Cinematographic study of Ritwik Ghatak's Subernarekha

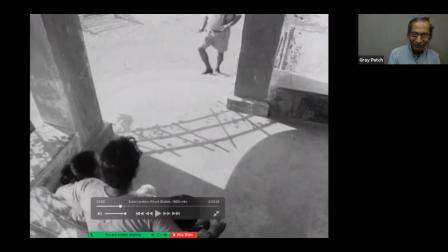(0:15)
This is a very interesting, iconic frame, you know, how in, you'll see these villages or houses, two children with the, you know, elder sibling or uncle, you know, sitting and rocking like this.
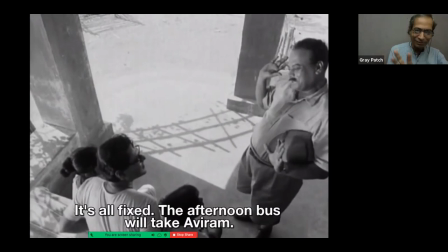(0:29)
this is what i said observation of life is very important to get this advanced imageries you know into play so this documentation of life in whatever environment you grow up or your cultural milieu association is it's important to document you know your home your uncle's home your aunt's home just take a camera
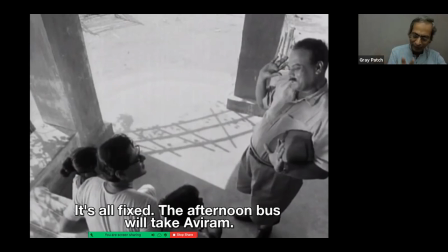(0:48)
and start taking pictures of people and their environments and activities You know, so unknowingly or subconsciously you'll pick up certain visual memories of certain visual mannerisms and that'll help you when you want to stage later with characters actually.
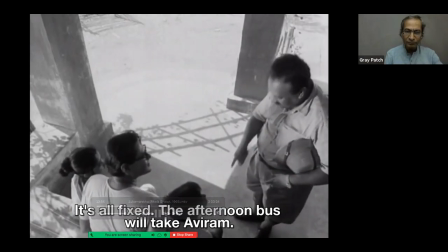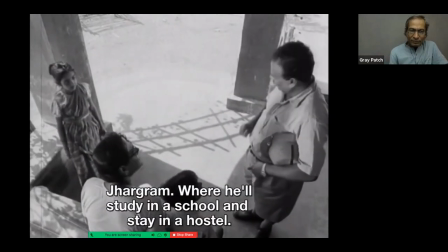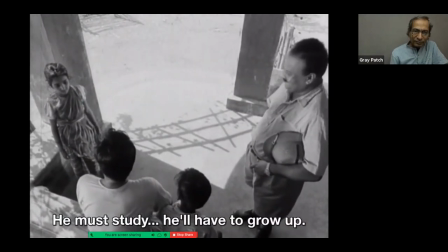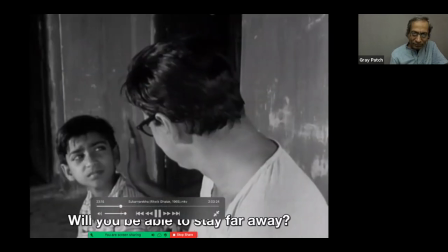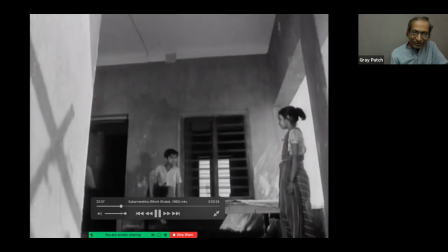(1:24)
It's a very interesting sequence after this, when they go to an old airstrip.
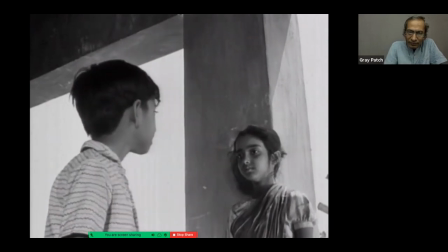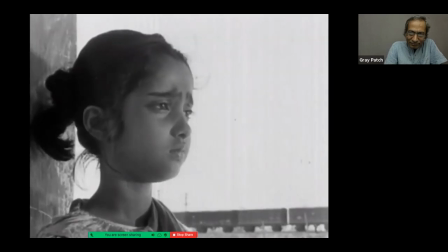This I really love about Gattak is, you know, within a shot, how he gets people to change the expression in the face. You know, look at this kid. He was smiling and suddenly, you know, he frowns.
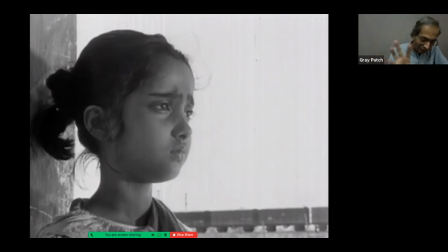(1:52)
And like that, breaking into a smile towards the end, you will see that's so amazing how he holds onto the frame and gets that change of expression, you know, for the characters.
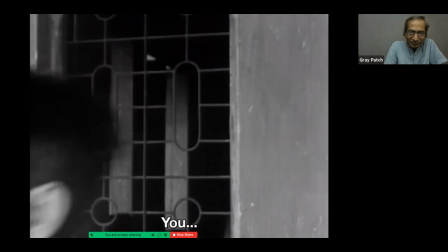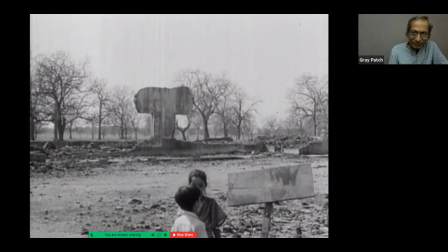Look at the staging and the plays over here. This is again the decadent airstrip of the, you know, British Burma War.
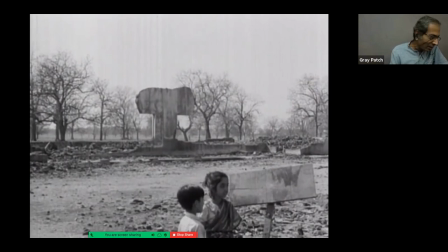(2:18)
And that's the location over here. And how the children are completely oblivious of what's happening in their, you know, civilization or life and you know they're sometimes not even sensitive but then again you know sometimes
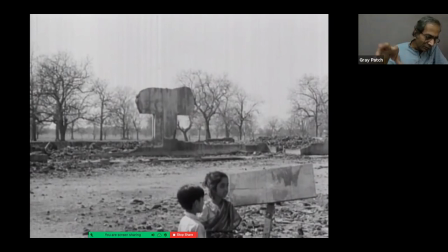(2:33)
the filmmaker uses as a kind of a comment towards decadence of a society, decadence of you know living conditions and things like that.
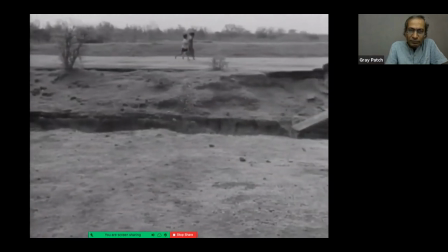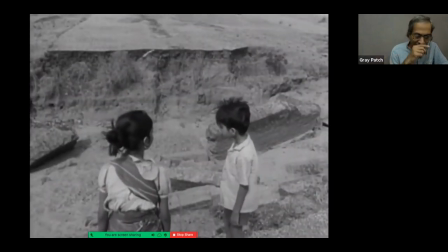(2:55)
Watch out, this place will be revisited when these two grow up actually. At the time, look for the pacing of the shot, look for the soundtrack, it will be so different. And also it will be repeated the third time when Ishuar will come along with his friend Haraprasad, you know, much, much later in the film.
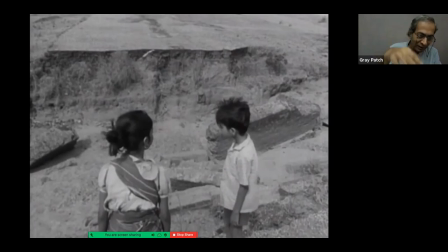(3:14)
So, I mean, see the same place when being revisited by the filmmaker for different parts of the narrative, how he differently works on the soundtrack or the rhythm of the film, you know, or the particular scene, things like that.
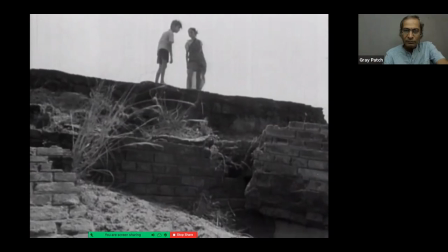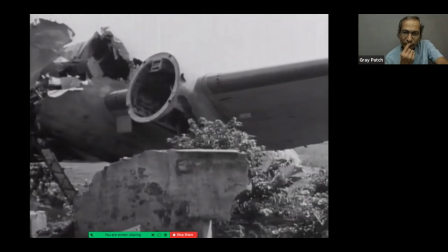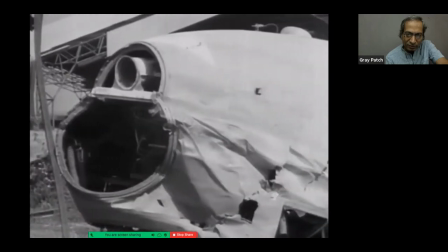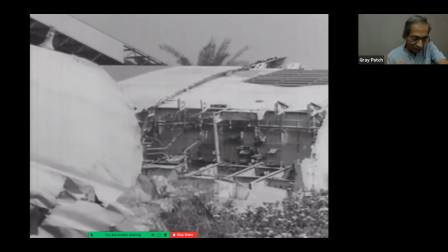(3:43)
Particularly, you know, just also look into the soundtrack, how he has designed it.
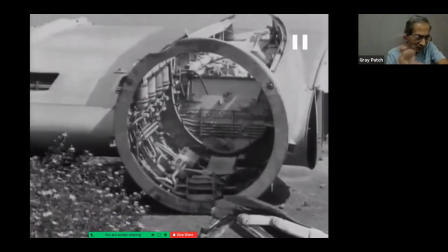(3:51)
It's like intrigue, you know, what is it?
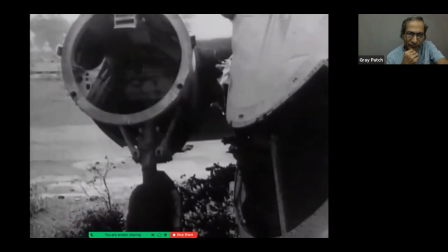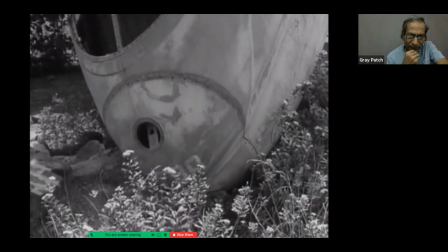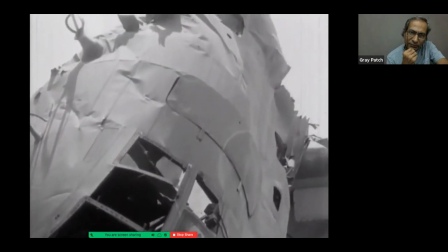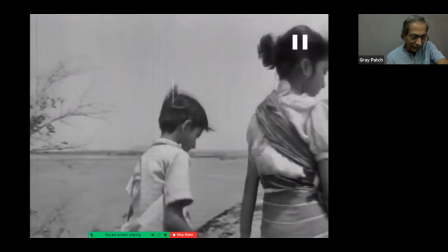(4:10)
and also maybe layered with you know a tragedy